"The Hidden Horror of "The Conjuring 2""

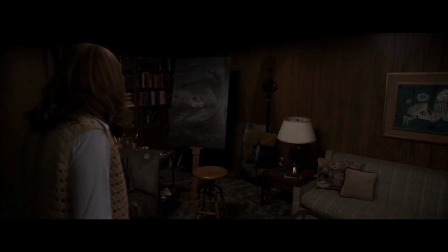0:00 Hey guys, welcome back to the channel. So after the insane success of the first Conjuring, we got a sequel in 2016, and it was actually really good?
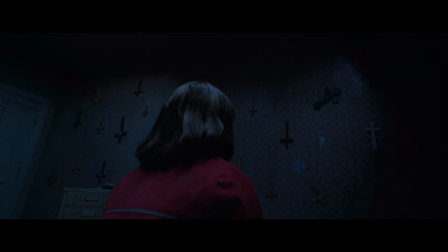0:08 Well, that's pretty rare. Now, while I do think that the original was scarier overall, The Conjuring 2 does have its creepy moments.
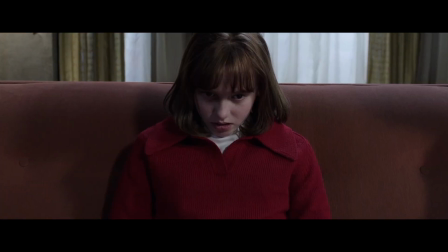0:16 In fact, I even think that this one improves on a lot of things compared to its predecessor. But how did the movie manage to be so scary?
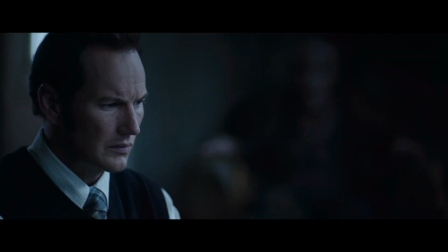0:22 Once again, there are a lot of little things and small details that work pretty well to convey a sense of fear.
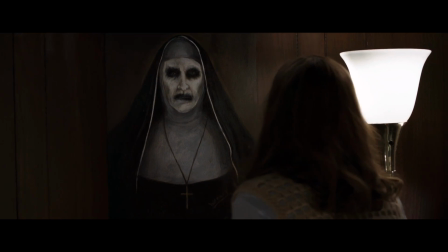0:28 So today, we'll look at the hidden horror in The Conjuring 2. Just as a quick recap, in the movie we follow the Hodgson family in 1977.
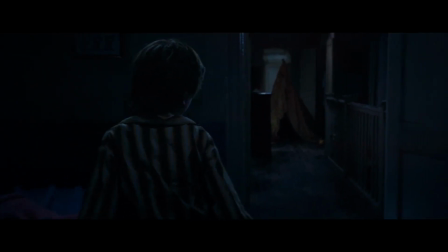0:36 They slowly discover that there might be an evil entity in their home, and eventually the mother gets help from the Warrens.
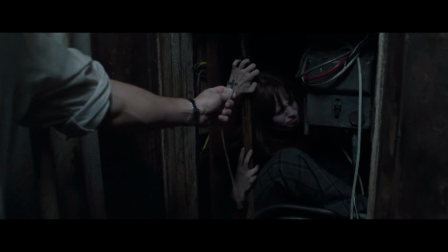0:42 They then realize that the youngest daughter, Janet, is showing signs of demonic possession. And you may have noticed that there are a lot of things adding to the creepiness in the background. For example, towards the beginning of the movie, the youngest son walks around alone late at night to get a glass of water.
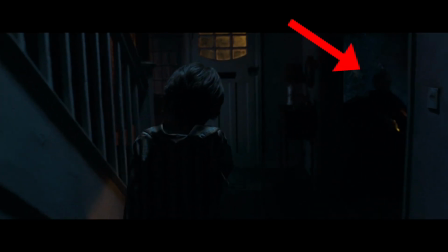0:56 On his way back up, we can see an old man sitting in the corner, barely noticeable.
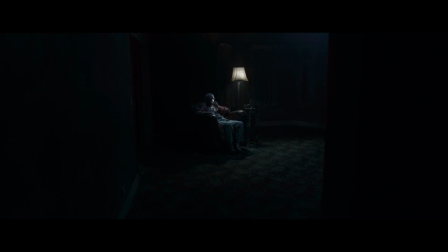1:01 This is Bill Wilkins, the previous owner who died in that chair. He's one of the spirits trapped in the house.
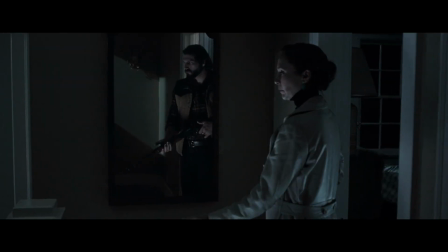1:07 And look, I know I'm not the first one to bring this up, and it's not my goal to just show you the Easter eggs slightly off screen.
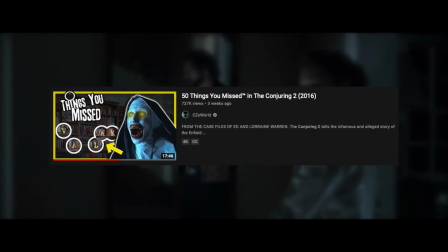1:13 There are quite a few great videos that do that already, but for the first part of the video,
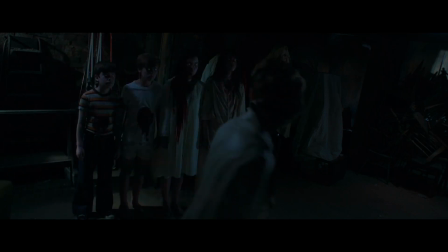1:18 we'll take a look at a few of these and explain the potential meaning behind them and their relevance to this story,
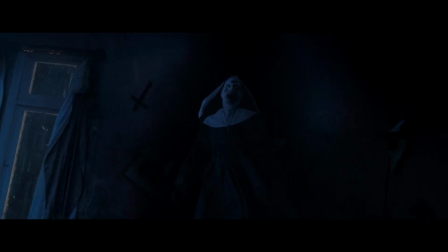1:23 because they might actually be used to reveal certain details about the evil spirits and the Hodgson family. Anyways, only minutes later, the mother goes downstairs, and there she sees Janet in the same chair that Bill was in.
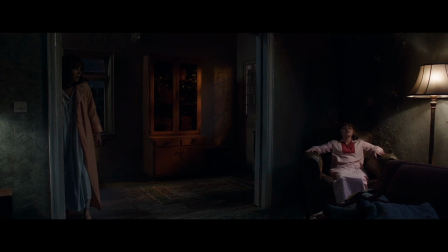1:35 This sequence does two things.
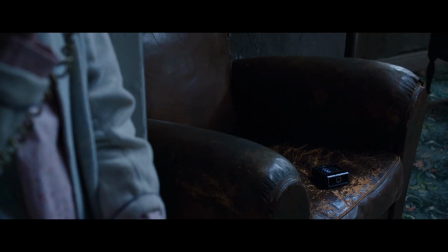1:37 It already gets us to think about the chair and makes us associate it with something strange, which gets brought up quite a few times, right up to the end.
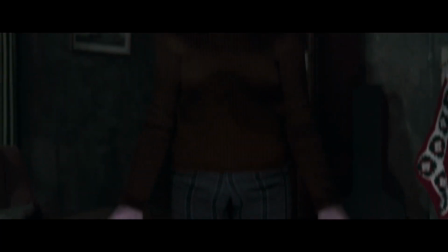1:44 But much more importantly, it gives us a pretty big hint as to where the story ends up going.
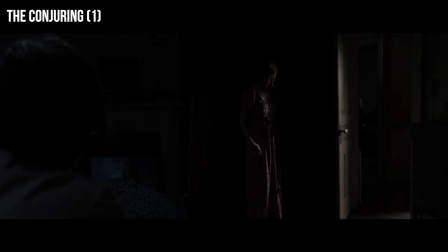1:49 Now, when you watch the first movie, it took a while to understand what the demon wanted to do, since everyone was experiencing the attacks about equally.
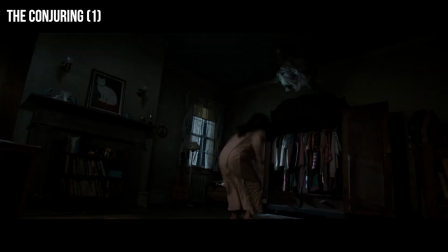1:57 This made us think that the Bathsheba spirit was after the whole family. It's only much later that we see it possessing the mother.
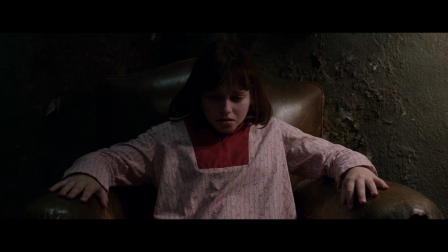2:04 But here, by showing Janet in the same chair as Bill, it gives us an early clue as to what the spirit wants to do: possess Janet.
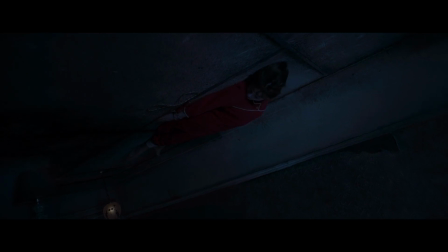2:12 This is confirmed later on when we see Janet channeling Bill's spirit.
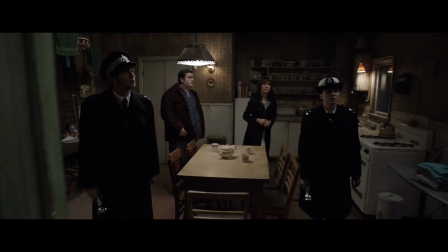2:15 And there are a lot of things going on just behind our characters that can give us much more information about what's happening before it's outright revealed.
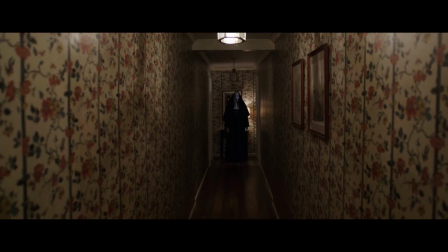2:23 For example, one of the first times we see the main villain, Valak, who has the look of the creepy nun, we see it emerging from a shadow cast by a painting.
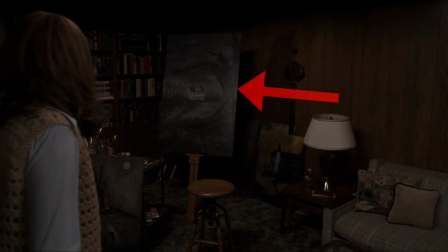2:31 And this painting is the parent family home from the first movie.
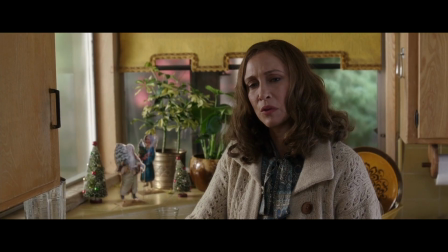2:35 Again, it's only much later that Lorraine tells Ed that Valak had an impact on her since the events that we saw in the first movie.
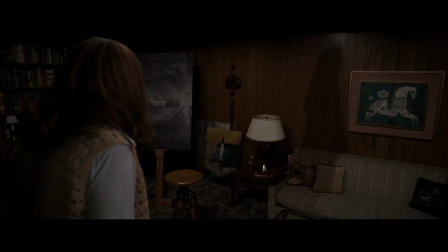2:42 So the demon, who could have appeared anywhere, came specifically out of the parent house drawing.
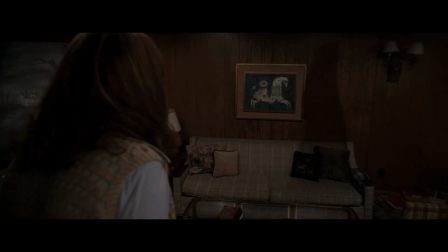2:46 And this might symbolize how Valak was already there, affecting the Warrens during the parent case.
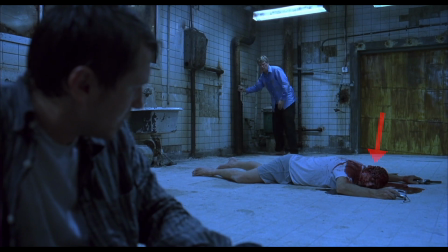2:52 Now, James Wan is no stranger to hiding things in plain sight. He's done it in the first Saw movie, and there's even a small part in the first Insidious that does this.
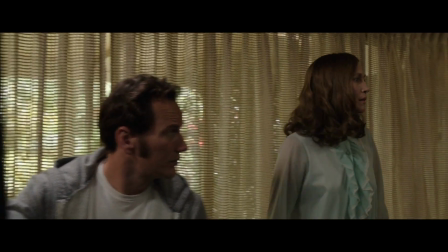3:00 But here, he also hid the demon's name in the background, which is significant because for the Warrens, knowing the demon's name gives them power over it.
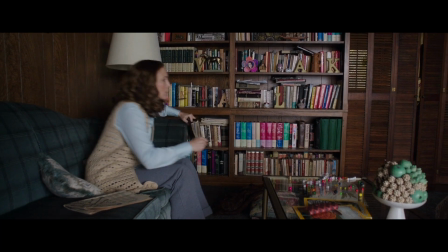3:08 And you can see Valak's name all over the Warrens' house.
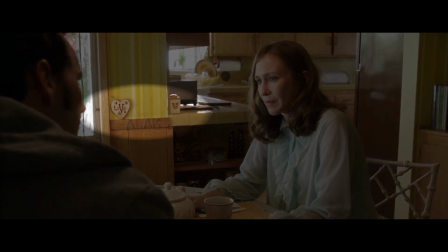3:11 One time we see this is when the Warrens are eating breakfast, and we can see Valak spelled out behind both Ed and Lorraine.
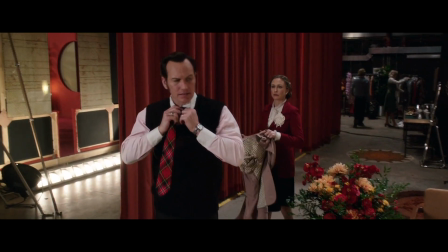3:17 Again, I know I'm not the first one to bring this up, but here's why I think it's so cool. Later on, we see Lorraine confronting the nun, asking its name.
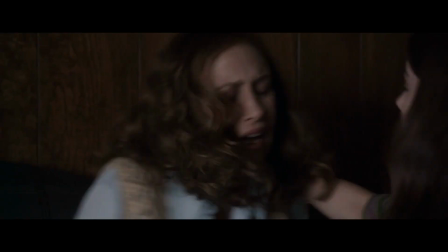3:25 She then unknowingly scratches Valak in her Bible. But even though it's not shown in the movie, this is probably not the first time she's done this.
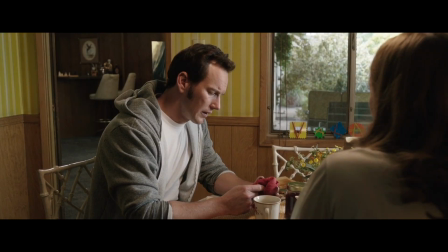3:32 Since Valak has had numerous encounters with the Warrens, I think they've subconsciously been writing down its name the whole time, so it wouldn't just be an Easter egg for no reason.
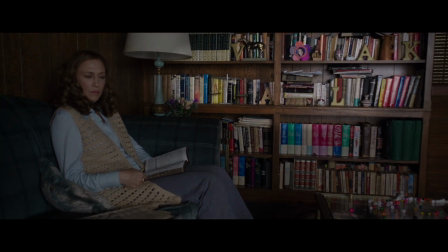3:41 Just how Lorraine unknowingly writes down the name, the Warrens have already done this by rearranging their furniture decorations in similar ways.
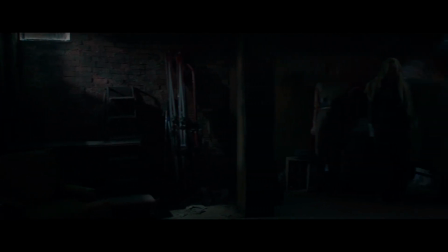3:49 Maybe Valak has been giving them its name and making them write it down the whole time, and they never knew.
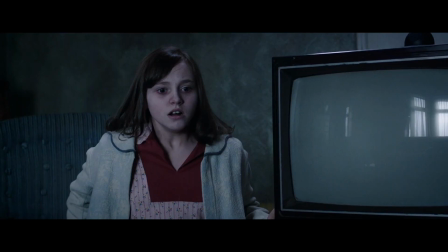3:54 This would really fit in with how Valak is messing with the family throughout the movie. But there are also a few strange things going on which have to do with how the jump scares are presented.
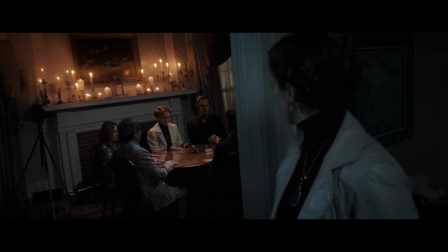4:02 And this is quite weird, and I don't think I've seen this too often.